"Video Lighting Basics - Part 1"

Hey guys, Mitch here, better known in the forums as NLS Star. I'm here to start the first of my 4-part series describing how to create better video for you to use to post into the new NLG members only video site. There's a lot of things you can do that involve just a little knowledge, some tips, some tricks, and even some household items that you may already own, or could go out and purchase at a very minimal cost. Now, I am taking into consideration that a lot of our members will be using webcams, digital camcorders, and maybe even some old VHS cameras that are still out in circulation. It doesn't matter. Video is video, and the tips and tricks that we will go over here in the next couple of sessions will cover everything you need to know, irregardless of what type of camera or computer or programs you're using. Today we're going to start with lighting. Lighting is one of the most critical parts of a video production. There are some things that you just have to know, and there are some things you just shouldn't do. Let's have a look, and I'll describe the proper way of lighting your videos.
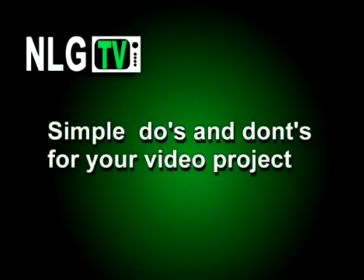There are a few things you should consider when setting up your lighting for your video projects.
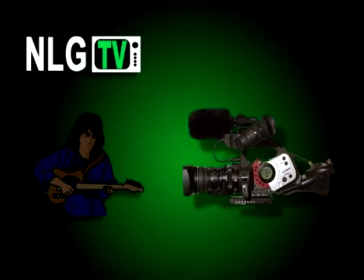Light position is critical, not only so your viewers can see you, but proper lighting lets your camera record at optimal performance.
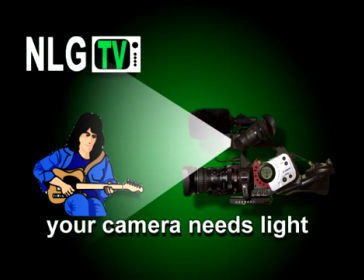The grain you see and sometimes blame on an old or bad camera may also be caused by bad lighting. Lack of color can create grain due to the lack of pixel information.
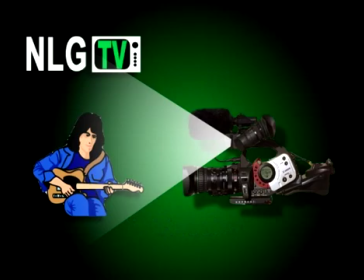When lit properly, a camera's CCD chip gets all the color information it needs to create a quality picture.
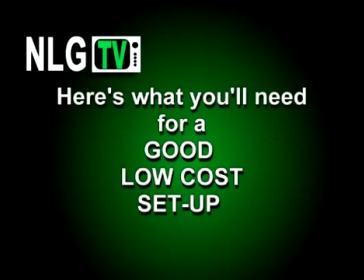Here's what you need to create a good, low-cost lighting setup for your videos.
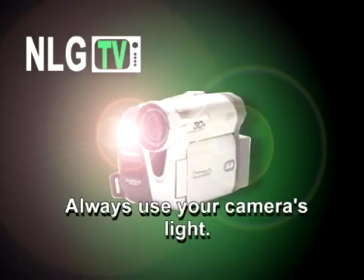If your camera has an onboard light, always use it. It is set by the manufacturer to be the correct white light.
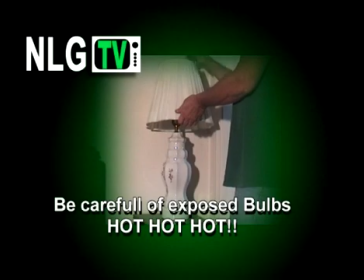You can use a household lamp effectively by removing the shade and replacing the bulb with a more suitable one.
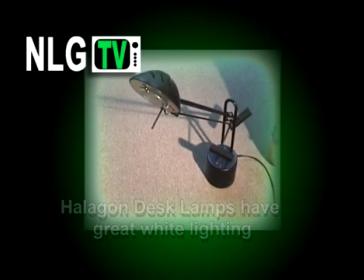Halogen desk lamps are flexible and create a quality white light. You can buy a reflector light at a home improvement center.
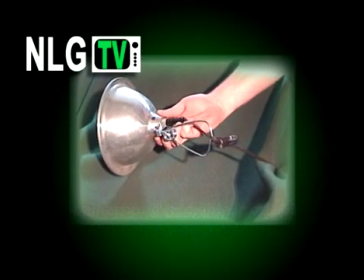They have a lot of versatility. They come with a reflector shield. They are small and portable.
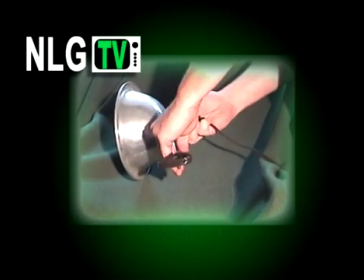Most are on a hinge, and most also come with a clamp on the end. It's perfect for small areas or short setup time.
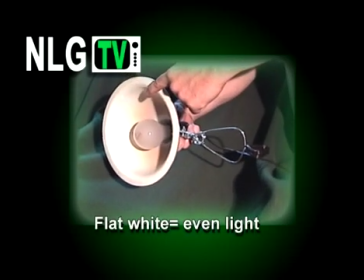One important tip is to spray paint the inside of the reflector flat white to give your light even distribution and avoid hot spots.
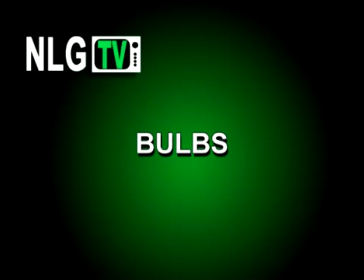When using household lights, it's always good to use soft white bulbs.
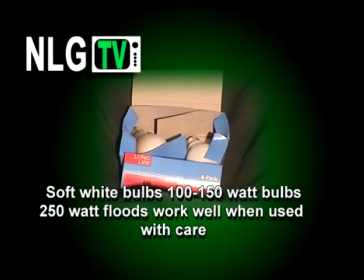The frosting on the bulb diffuses the light and makes it more even. A 150 watt light bulb would be the best.
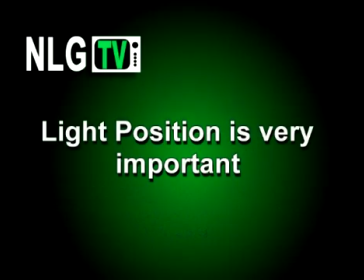No matter which lighting situation you choose, how you position them will make all the difference in the final quality. The number one basic rule for setups is light, camera, subject.
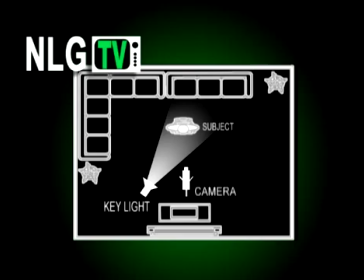This is critical for proper lighting. In a single light setup, your light will be called the key light.
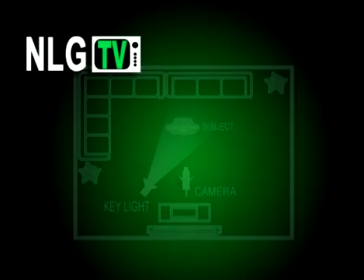How high or how low you set your key light will also affect your final look.
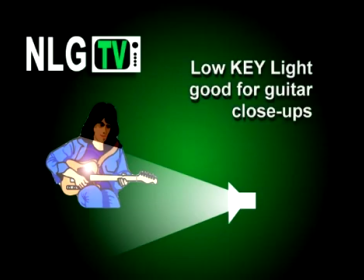A low set key light will cause a bright reflection on the shiny finish of your guitar,
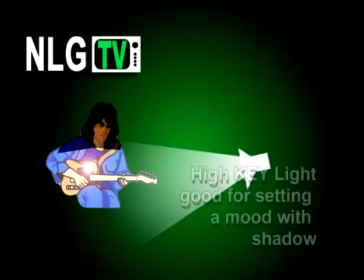and one set too high will cause heavy shadows across you and your guitar.
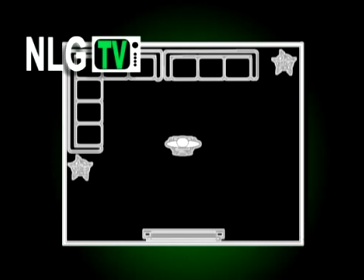The best height position should be eye level. You may also want to take advantage of sunlight spilling in your window.
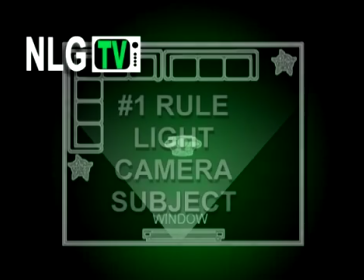This will work great if you remember the number one rule: light, camera, subject.
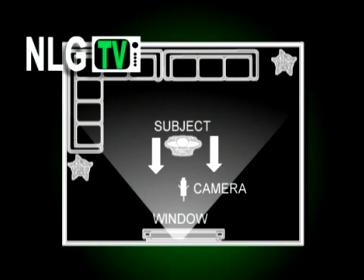Always situate yourself facing the window and letting the light hit you on your front.
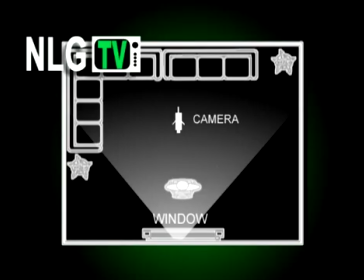A window behind you will always cause a backlighting situation which will render you out as a silhouette.
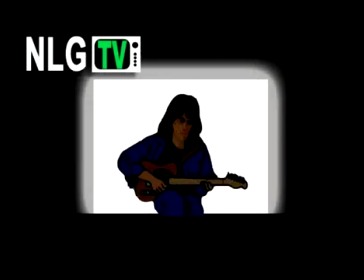Never a good idea. If you can't avoid a backlight situation from a window, draw the curtains or tape at night.
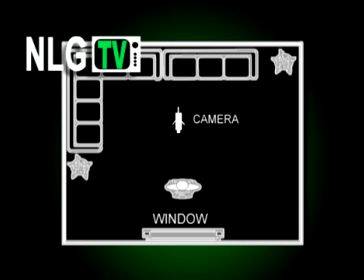Sometimes it's best to start with a blackened room and bring your own artificial light in to give you the most control.
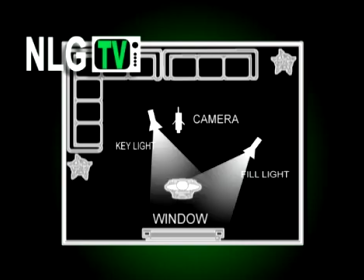If you want to use a window light or more lights with your production, always designate one as your key light. The other lights will then all be called fill lights.